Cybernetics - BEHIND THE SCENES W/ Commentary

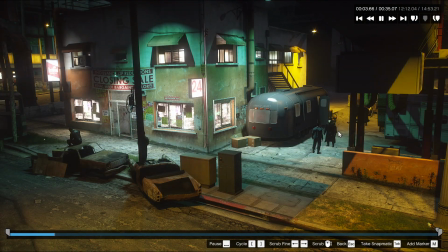This scene revolved heavily around task sequences and animations in order to make it look like a lively and dynamic street. The drunk guy and the dog all have set routes to walk from one position to the other.
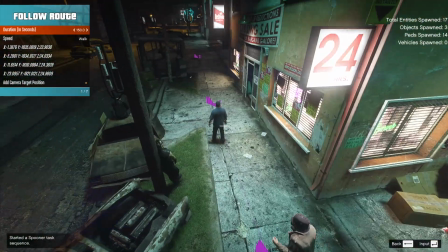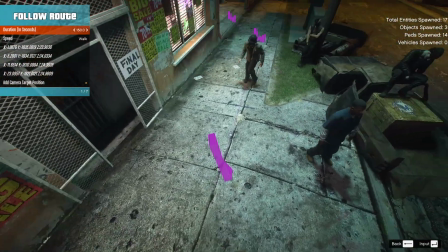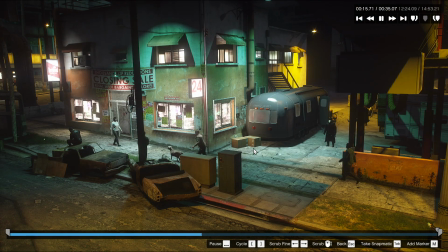The guy walking towards the cop also has a set route and animation, timed with the cop's animation in order to make it look like he got headbutted.
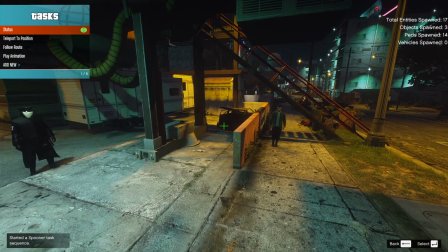And this is all done so I can do as many retakes as I want, because like I said before, I use teleport to position for all my task sequences.
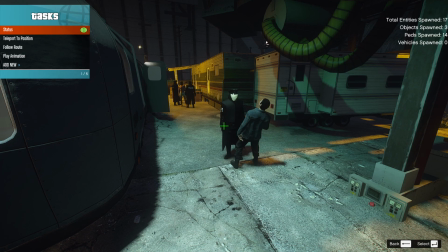Animations are also timed here with task sequences. If the guy's route is 15 seconds, then as soon as his route ends, the following animation plays.
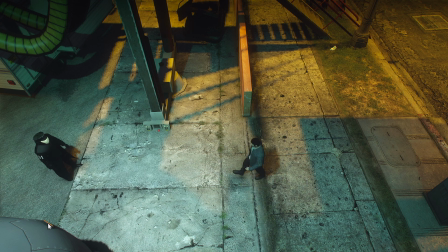The cop has a sequence called nothing being used.
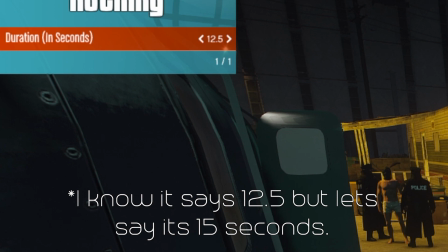It would also be set up at 15 seconds, so when the guy walks up to him, he will play the headbutt animation succinctly with the guy falling down.
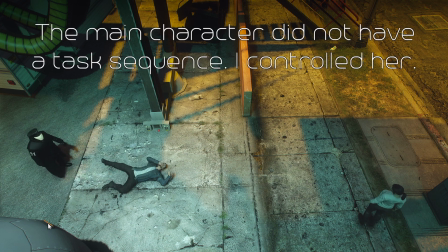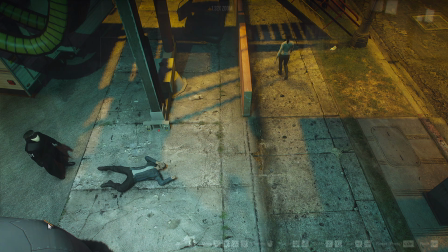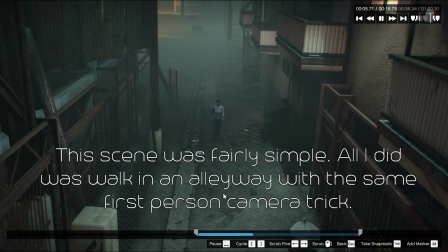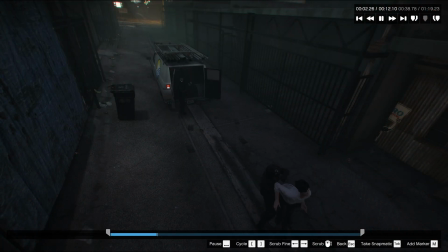When it comes to her getting kidnapped, all I did was use a synchronized animation in Scene Director, and that's pretty easy to find. You just gotta go through aggressive interaction or something like that, and you can select the kidnap animation, and then as long as you have your actors incorporated into Scene Director, you're good to go.
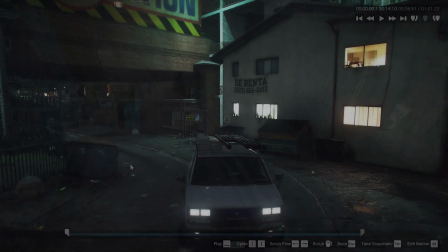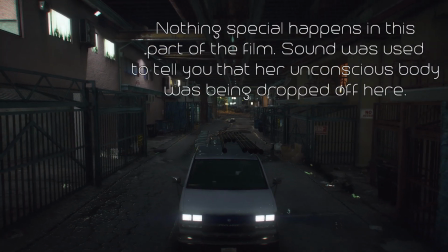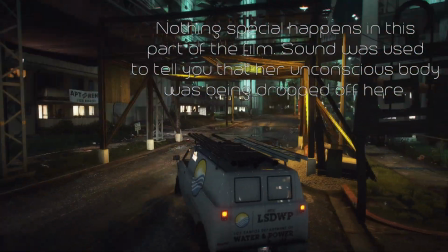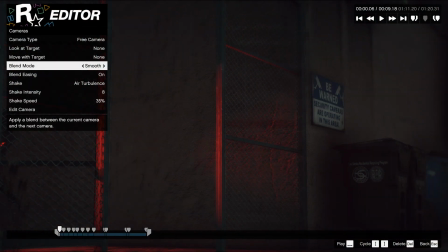Here's some footage on Rockstar Editor showing how I do smooth camera movement.
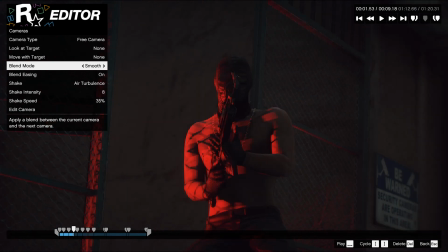When the camera has to move faster, the camera has to be placed more ahead of the subject. If I didn't do that, the camera would have been moving too slowly and the character would have been slightly off the screen.
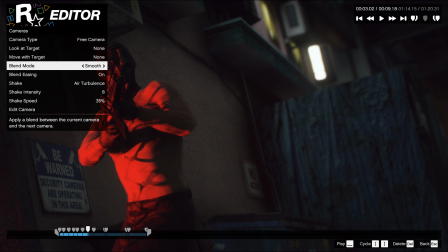And this is all due to smooth blending not catching up to the keyframe position you actually place in the scene.
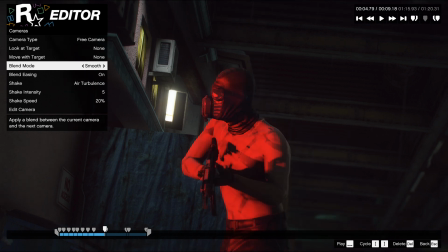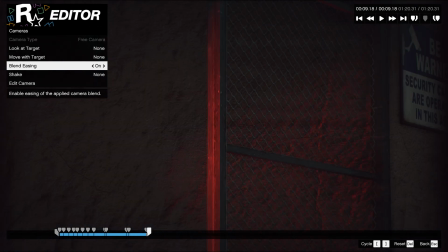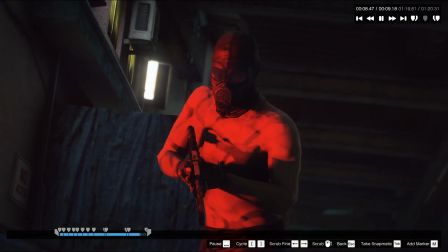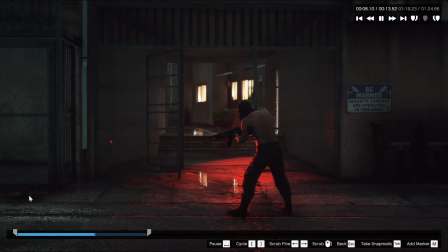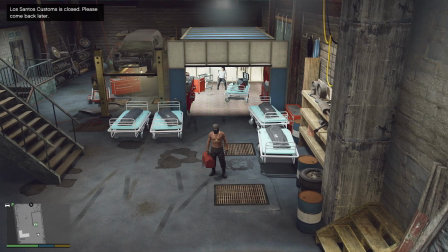Here's the location I made for the section of the film where the masked man modified the main character.
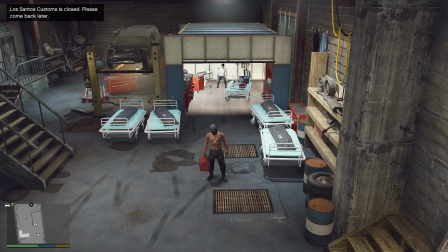This was all built through the object spooner and menu, and it was also built inside a Los Santos custom since it fit the aesthetic of an underground operation.